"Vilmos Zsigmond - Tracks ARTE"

Et ça m'a appris à ne pas refaire de films comme ça.
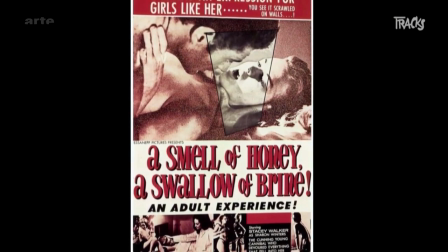Quand Vilmos ne veut pas tourner, il refile le tuyau à son ami Laszlo et vice-versa.
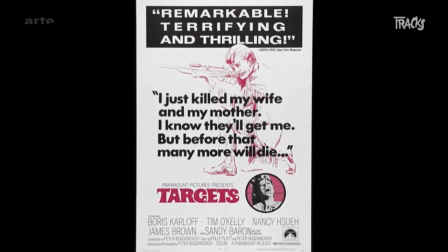Chef opérateur sur Hells Angels on Wheels, Laszlo rencontre Jack Nicholson.
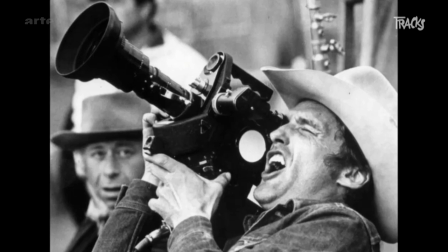L'acteur est sur un projet de Denis Hopper qui souhaite réaliser son premier long métrage, Easy Rider.
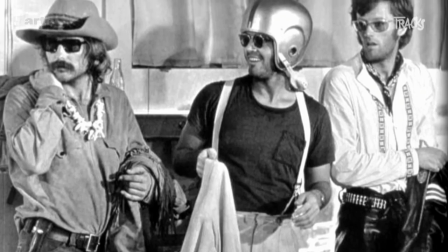Fauché, il est à la recherche de son directeur photo. Il fallait que je fasse ce film. J'aurais été dingue de refuser. Il n'y avait qu'à le lancer. C'était le meilleur directeur photo que j'ai jamais eu, sans aucun doute.
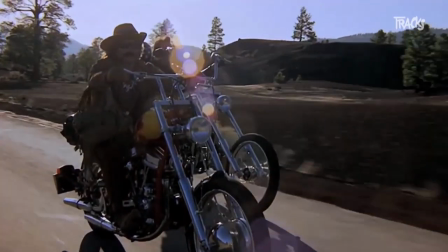Tout ce qu'il faisait était sensationnel. « Avec cet arc-en-ciel, on aurait dit des héros. Ça donnait un côté poétique au personnage.
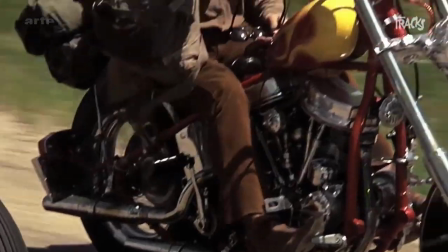» Avec la sortie d'Easy Rider en 69, le nouvel Hollywood est lancé à toute blinde.
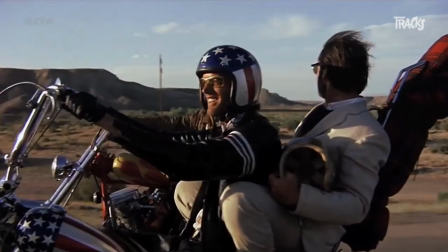Peter Fonda, acteur dans le film, réalise à son tour un long-métrage « L'homme sans frontières », un western déjanté.
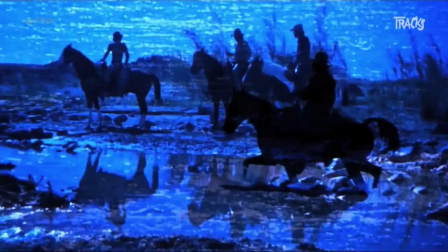Il demande à Laszlo de le suivre. Pris sur un autre projet, celui-ci propose à Peter d'embaucher son acolyte Vilmos.
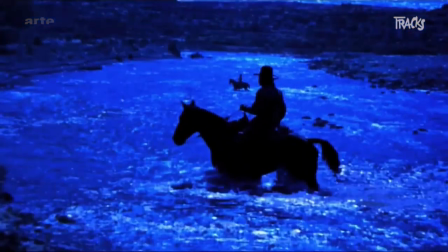Le film est un flop pour les grands studios, mais impressionne les adeptes du nouvel Hollywood.
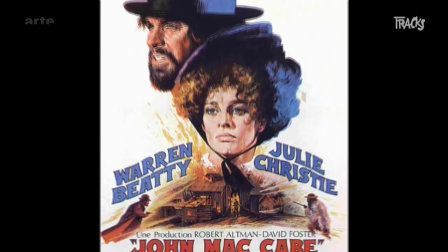Robert Altman puis John Burman en 72 recrutent Vilmos à leur tour. Sa carrière est lancée.
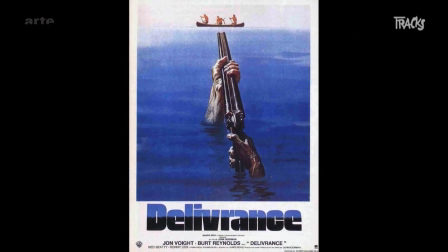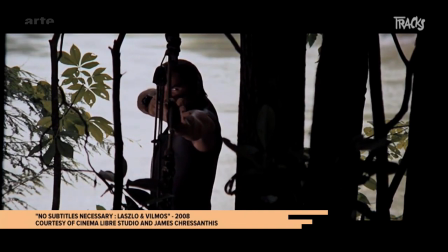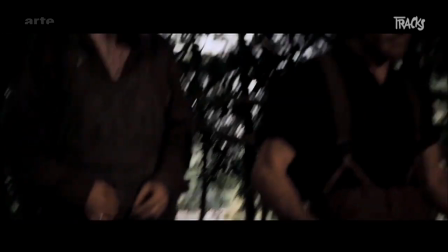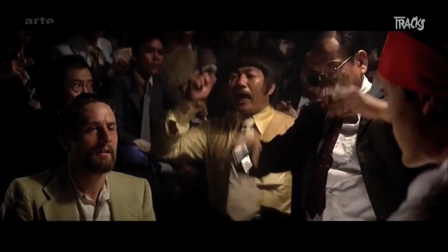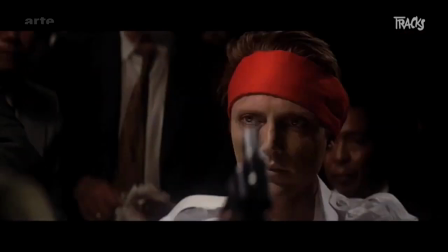Dans un bon film, l'image doit se fondre avec l'histoire. Il ne faut pas en faire trop, ni pas assez.
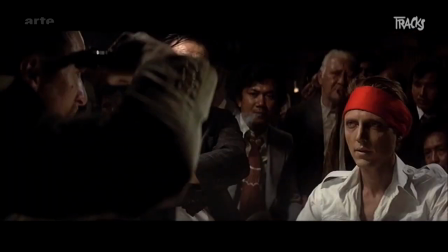Il faut s'adapter à ce que raconte le film.
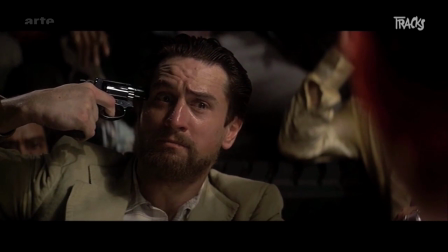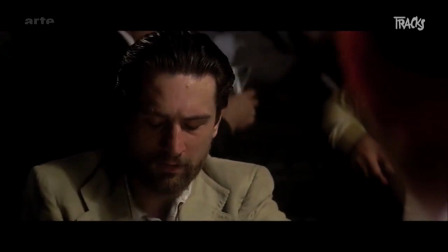On voulait faire quelque chose qui ressemble à un documentaire ou à de l'info.
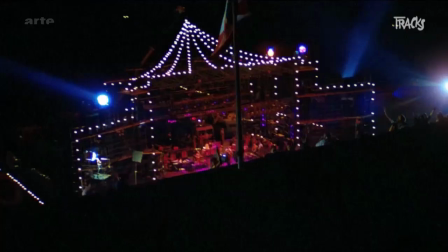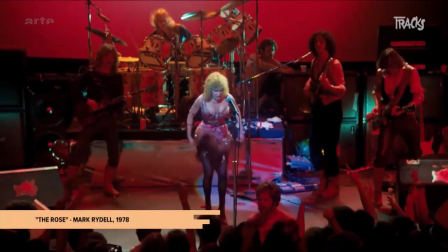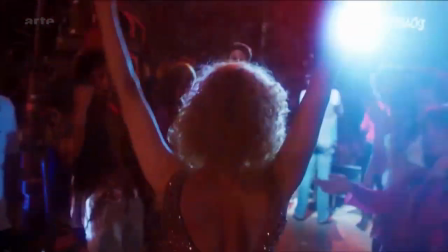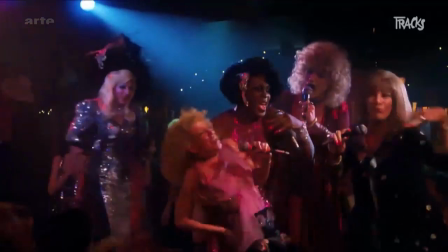Dans les années 70, Hollywood a changé. Les films se sont concentrés sur des histoires humaines. Il y avait plus de films à petit budget et les acteurs travaillaient pour des salaires plus bas. Il y avait un grand public. Beaucoup de monde aimait voir ces films. C'était l'âge d'or des grands films.
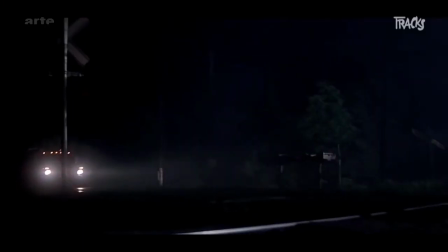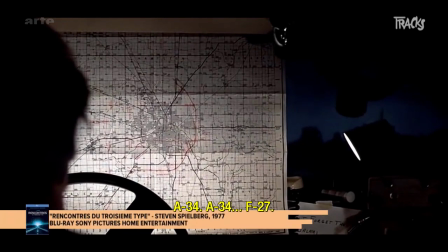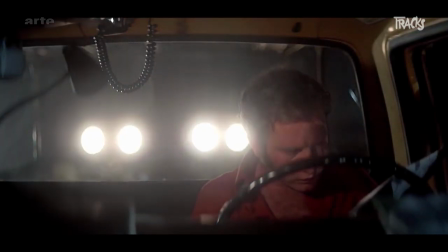Wilmos Zygmunt décroche son seul Oscar avec Rencontre du troisième type. Dans la foulée, Spielberg lui propose de tourner son prochain film.
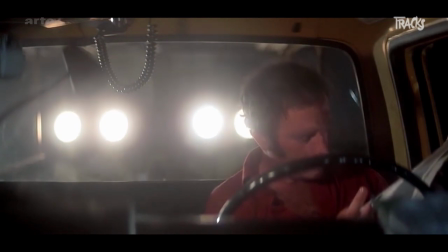Il refuse, pas inspiré pour mettre en image un animal. Les dents de la mer se feront sans lui.
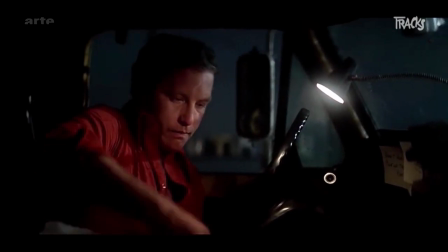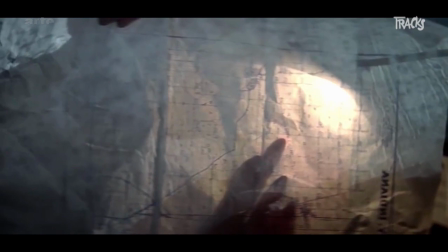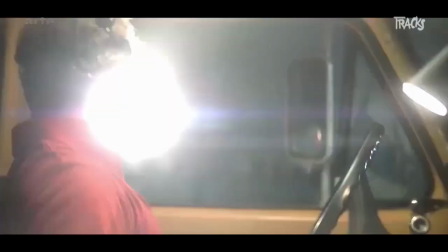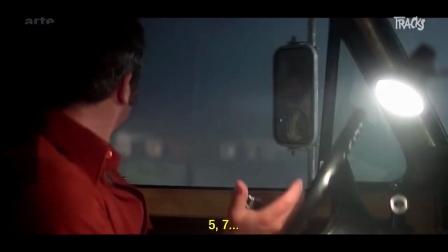Ce n'était pas vraiment un film à effet spéciaux. On l'a tournée comme si c'était la réalité. On peut croire que tout ça arrive vraiment.